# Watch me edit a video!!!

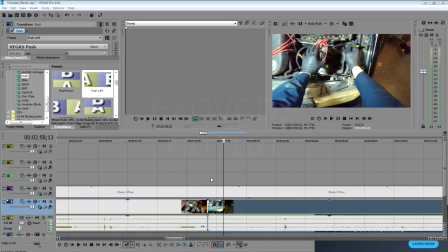6s
Okay, I guess I figured it'd be time for you guys to see me edit videos or see what is involved.
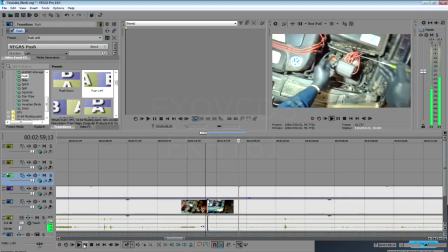15s
This is basically what I do. So I watch the video, and here we go.
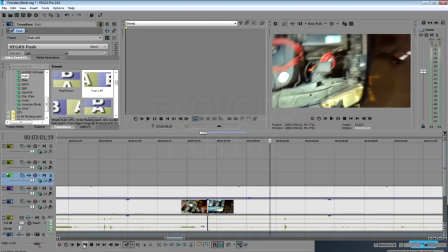23s
The camera turns away. I back up. This is all to keep you guys from getting motion sickness.
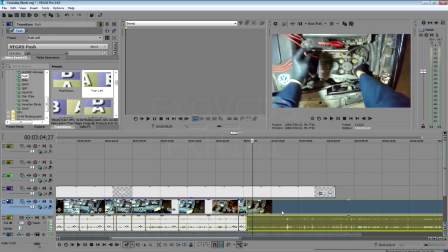34s
And so there's an edit right there. Then I fast forward. I come back to about here.
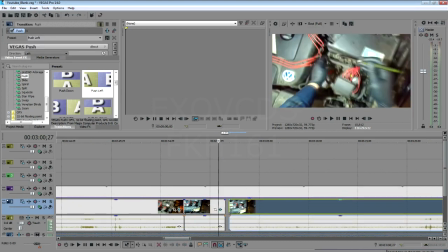43s
Get rid of this. And then we continue. See, look at that nice edit there.
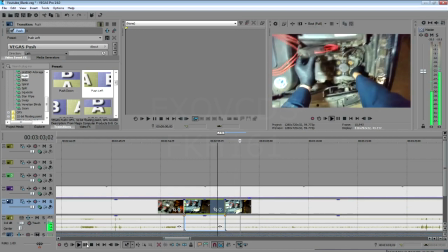Can be a long process depending on how long the video is.
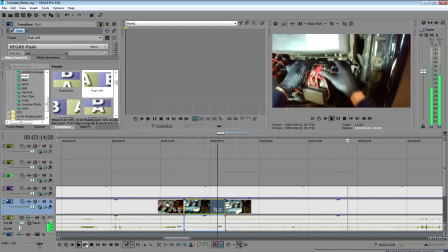61s
Sometimes, well, most of the weekends, I'm sitting here from 9 o'clock in the morning Saturday until about 2 o'clock.
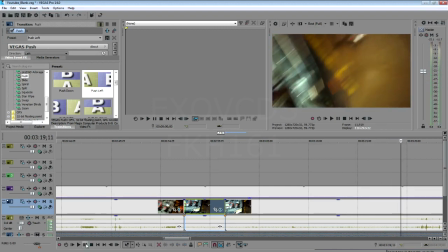70s
And then there's a bad edit right here, or not a bad edit, but that's another edit point.
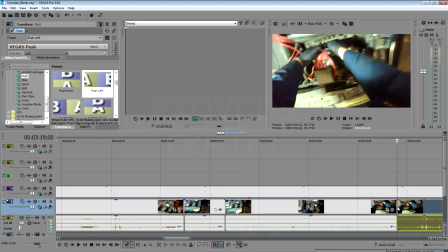77s
I always have to select the track here, otherwise the splice gets carried over into the other tracks.
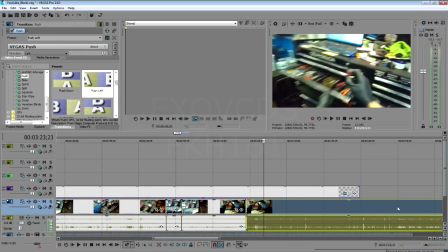85s
So there's my toolbox. See, in a way I should be leaving stuff like this in, you know, especially if I were to ever get sponsors, because they would want to see the toolbox, or me walking up to a toolbox and getting the parts.
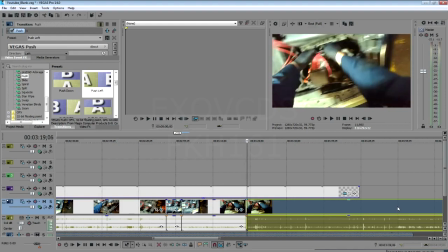103s
For you guys, it would make the video much longer because of the uncut footage that's in there.
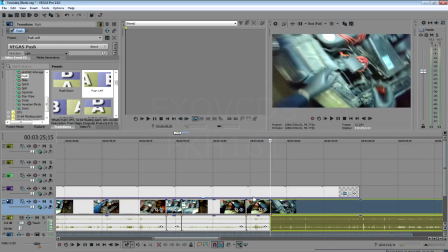112s
So for now, and I think just for overall video quality,
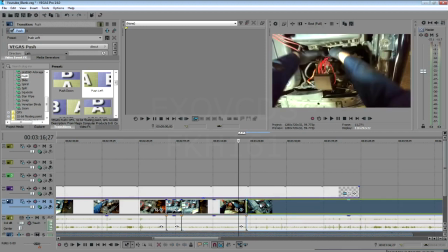117s
it is better to splice,
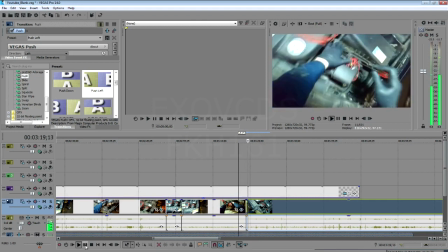123s
to get rid of all that unnecessary stuff.
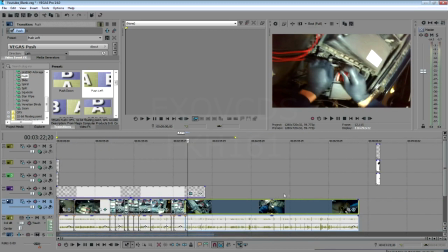127s
If somebody were to send me a toolbox full of tools, for instance Sonic tools or whoever,
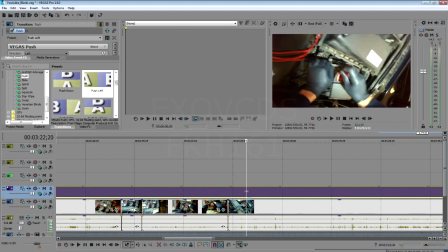135s
then I would want to leave that in, you know, just to show the actual organized tools being used.
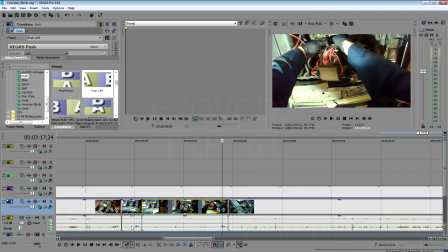144s
But obviously you saw what I had in my drawers there, not very organized, so it's not really worth showing off.
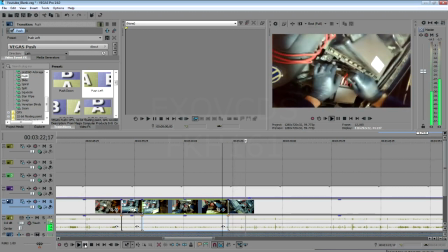154s
So that edit went pretty good right there. Sometimes I get the edit spot on.
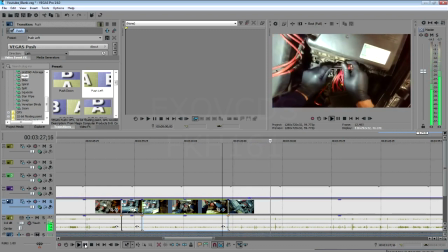160s
It's as if the camera didn't move, and it's like magic.
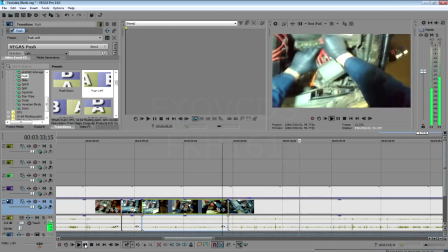165s
I don't know if you noticed in my other video, in my last week's video, where I was using the air gun,
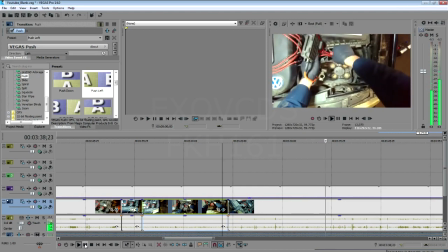171s
and then, oh sorry, I used the brake clean first, and then I switched over to the air gun.
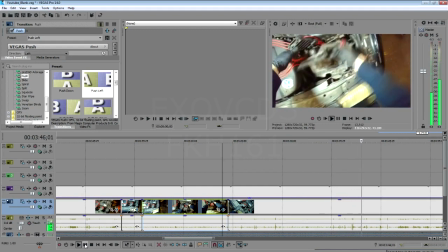176s
It almost happened in such a fluid motion that it seemed like magic, turning the sprayer into an air gun.
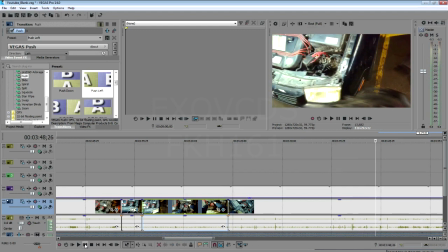185s
So here, depending on what the next piece of footage looks like in terms of the next couple of seconds, I either follow the tray to the ground, or I cut here.
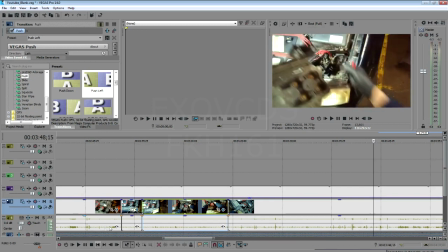196s
I go back a bit right here, and then go from there, which I probably will do just in case.
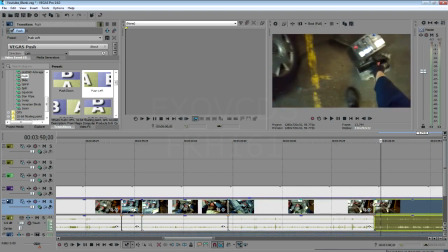204s
So from about here, going down to the I see, here there's the other reason now.
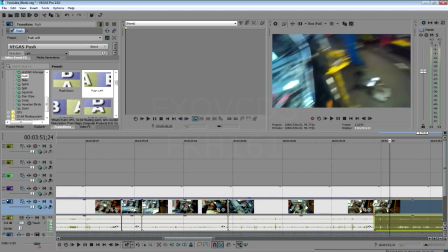212s
I could stop it here because I'm turning my head and this is way too much movement here.
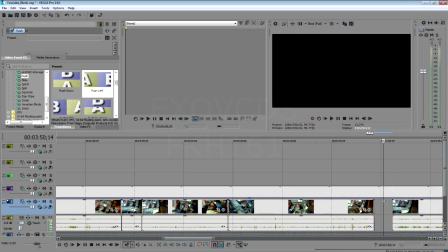219s
So now back at this point, edit here, and that continues.
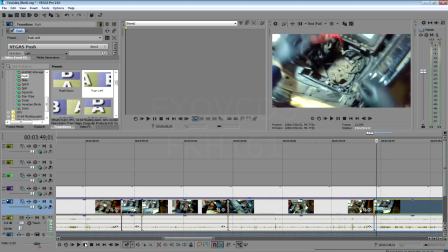228s
Yeah, see, look at that. It was almost perfect there.
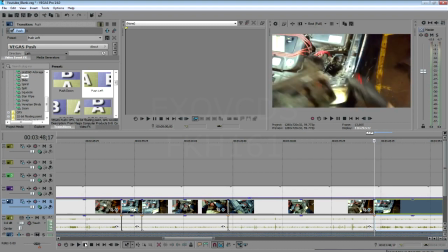234s
If you just look at where the headlight is here, you know, I get chills watching an edit like this. It's just almost perfect.
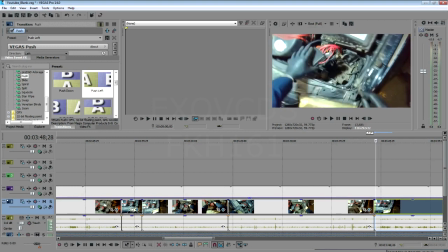246s
Anyways, I'm gonna leave it at that. I don't want this thing to be too long. I'm sure you don't want to sit through 2 hours.